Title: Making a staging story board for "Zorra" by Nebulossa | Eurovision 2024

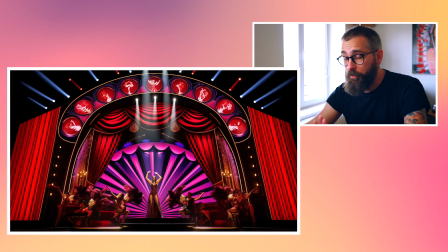239s
It talks about the freedom for sure,
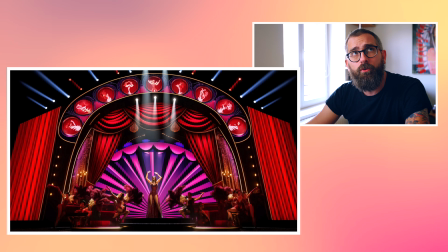241s
and you can tell that this is somehow very close to what Zorra or how Zorra could really look on stage, the song.
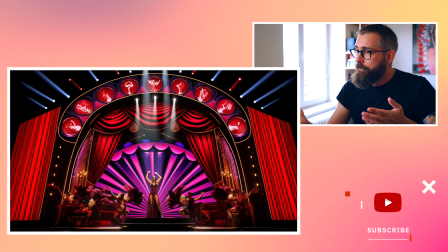250s
I can imagine that all the background is, you know, spinning, then some lights are burning, but it more goes playing with the curtain.
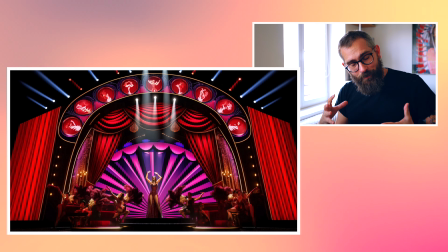258s
It more goes with this free spirit of the song and also brings with the
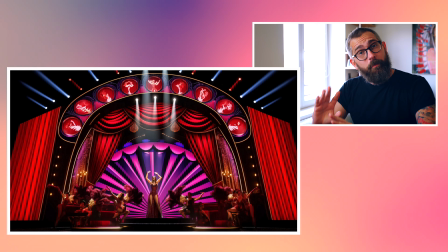264s
feathers and so on this dancey vibe and a little bit old schoolish visuals. But I like this actually a little bit more than the real ones. Anyway, let's move on and let's go further.
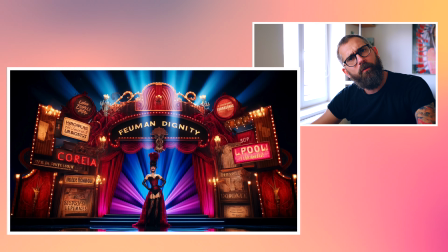276s
Here I asked, hey, but I want more goldish colors in it, right? It's too purple, too blue.
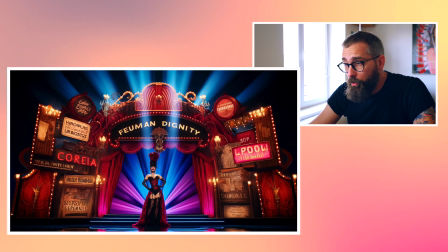283s
I want red, black and gold in it. This is the dominant color.
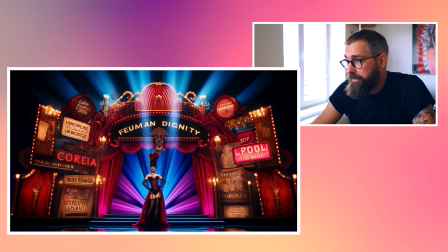287s
Also the courtesan dress over here, or like this cabaret lady or brothel lady, let's say from the past, feels good.
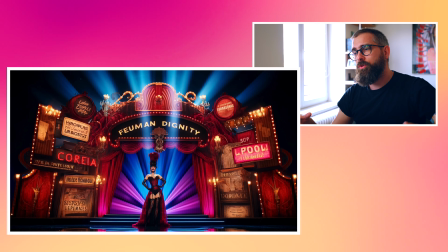294s
Also with all those stunning visuals around it, with all those little signs. advertisements with the main symbol in the middle. With still the curtain, there is some depth, so the artist is not finally
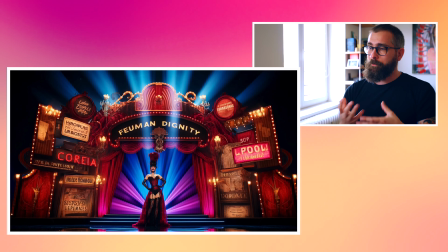311s
connected, burnt into the background, but separated, which creates this nice of depth.
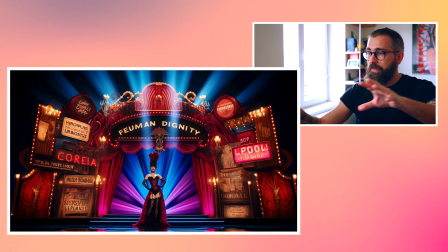316s
Now imagine that there are dancers around it, and I think this could actually be very,
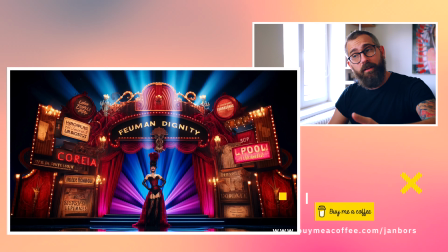321s
very nice visual from start of creating a staging, you know, because there are so many elements you can play with.
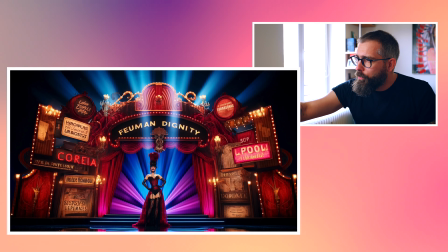327s
All those candles, all those little bulbs all around, they can also recreate the rhyme.
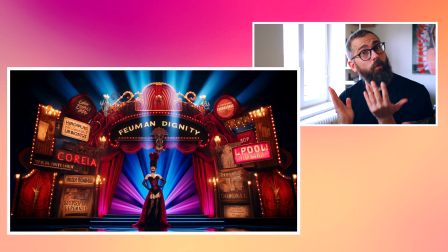335s
Also you have this background which can be combination of lights, purple and blue, and also it can spin,
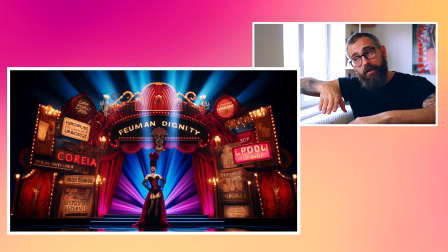341s
it can recreate, it can create the contra light, it can also open up so it creates more like a background.
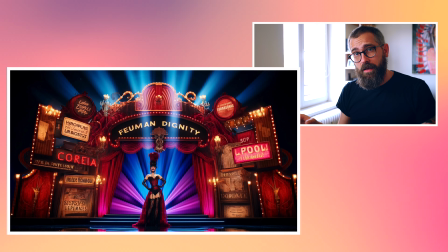348s
So you can play with dimensions over here just by light and LED graphics around it, and maybe some very real props,
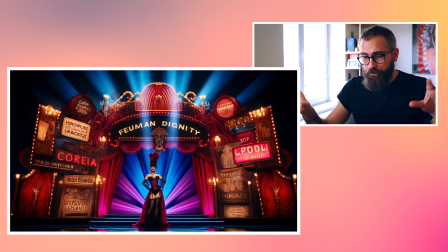356s
which I would really like to recreate, some bulbish elements into it to even create a more depth,
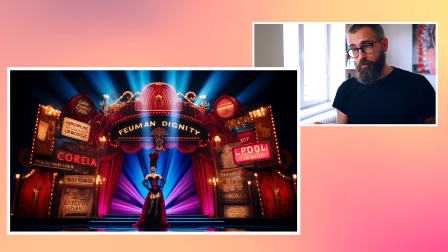362s
you know. And then also it's like in the photography, I would also put something in the foreground,
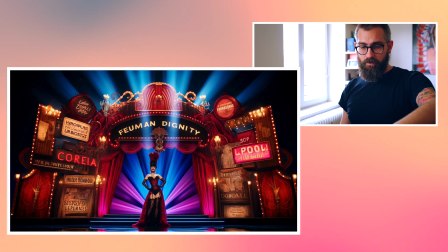369s
and then I would recreate the whole stage in the way that the artist could be always centralized between one foreground,
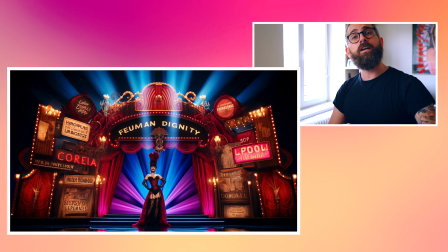375s
one background, and all attention goes into the middle, and also the dancers around.
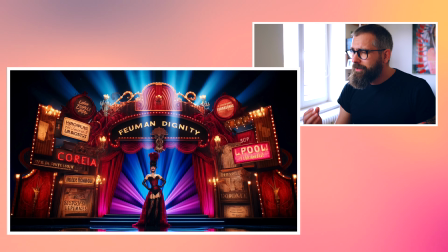380s
So it could be more theatrical, let's say, in the way of shooting, for example,
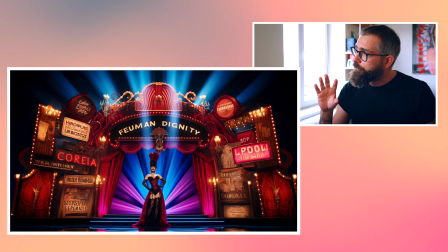386s
the Black Swan, or not, or more likely really the Moulin Rouge.
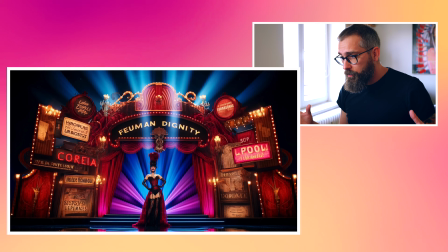390s
There is this amazing scene from the theater which plays with the contra light a lot.
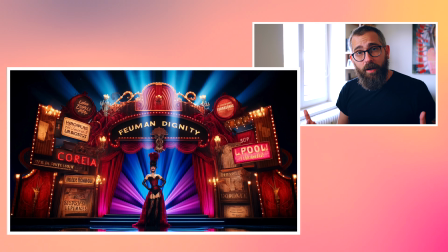395s
But if you put this disco vibe or this very up-tempo vibe of Zorra, you can do wonders with such a staging, in my opinion.
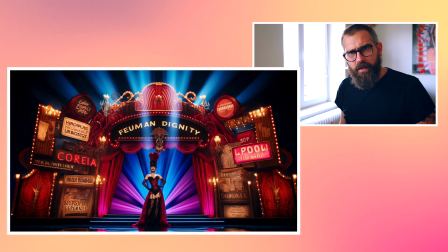403s
And this dress, this cabaret, it a little bit reminds me of Mimiket last year, but this is much more deep.
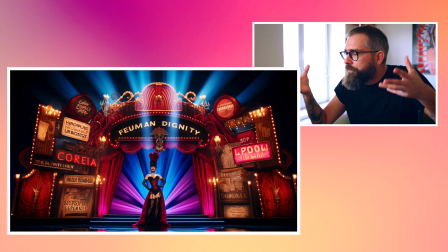409s
It has much more depth, you know, in it.
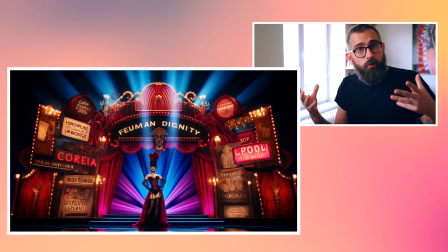412s
And I think this is something what you can recreate, even though with graphics, you can recreate with not attaching so much money into it, in my opinion.
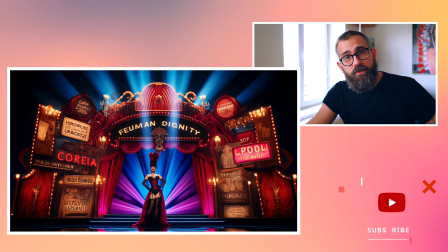420s
The costumes actually should be costly because you need more pairs of the same costumes, but this is something what can add this very authentic but theatrical feeling, like you're watching something which is already familiar for you.
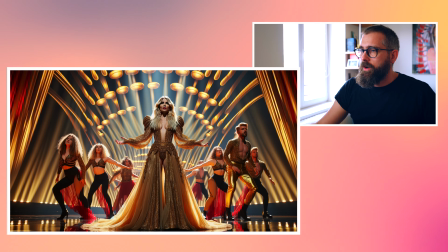435s
Let's move on to the next one, which is this, where I want even more gold, you know, add me dancers over there.
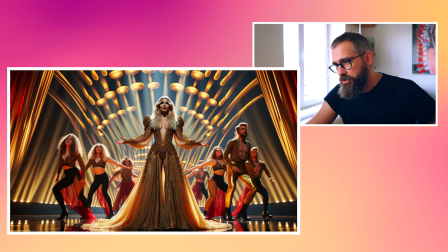444s
It's, in my opinion, I love the dress in this picture. I love this dress in this picture because it screams a little bit more luxury.
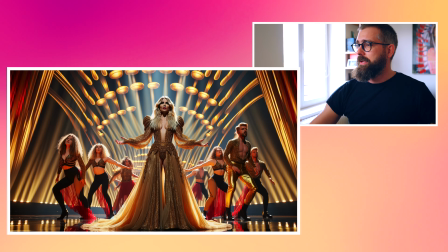453s
It screams confidence, and it shows like I'm the queen of the place over here.
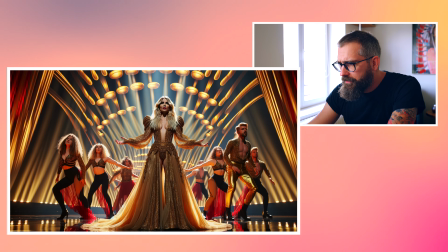460s
With the dancers dress a little bit, I would say even underdressed, but in this case,
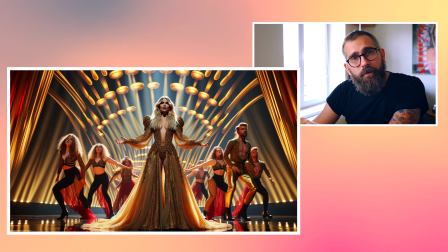466s
I don't mind it much because they will never be center of the attention of the camera for me.
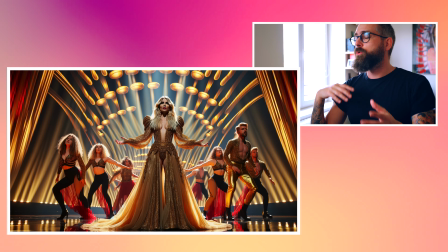471s
They will be just a distraction a little bit from time to time to change the rhythm, the tempo,
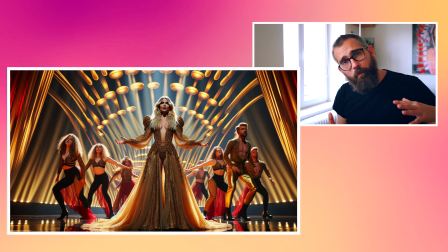477s
and also to make the scene move even more, of course with the camera editing and the tricks.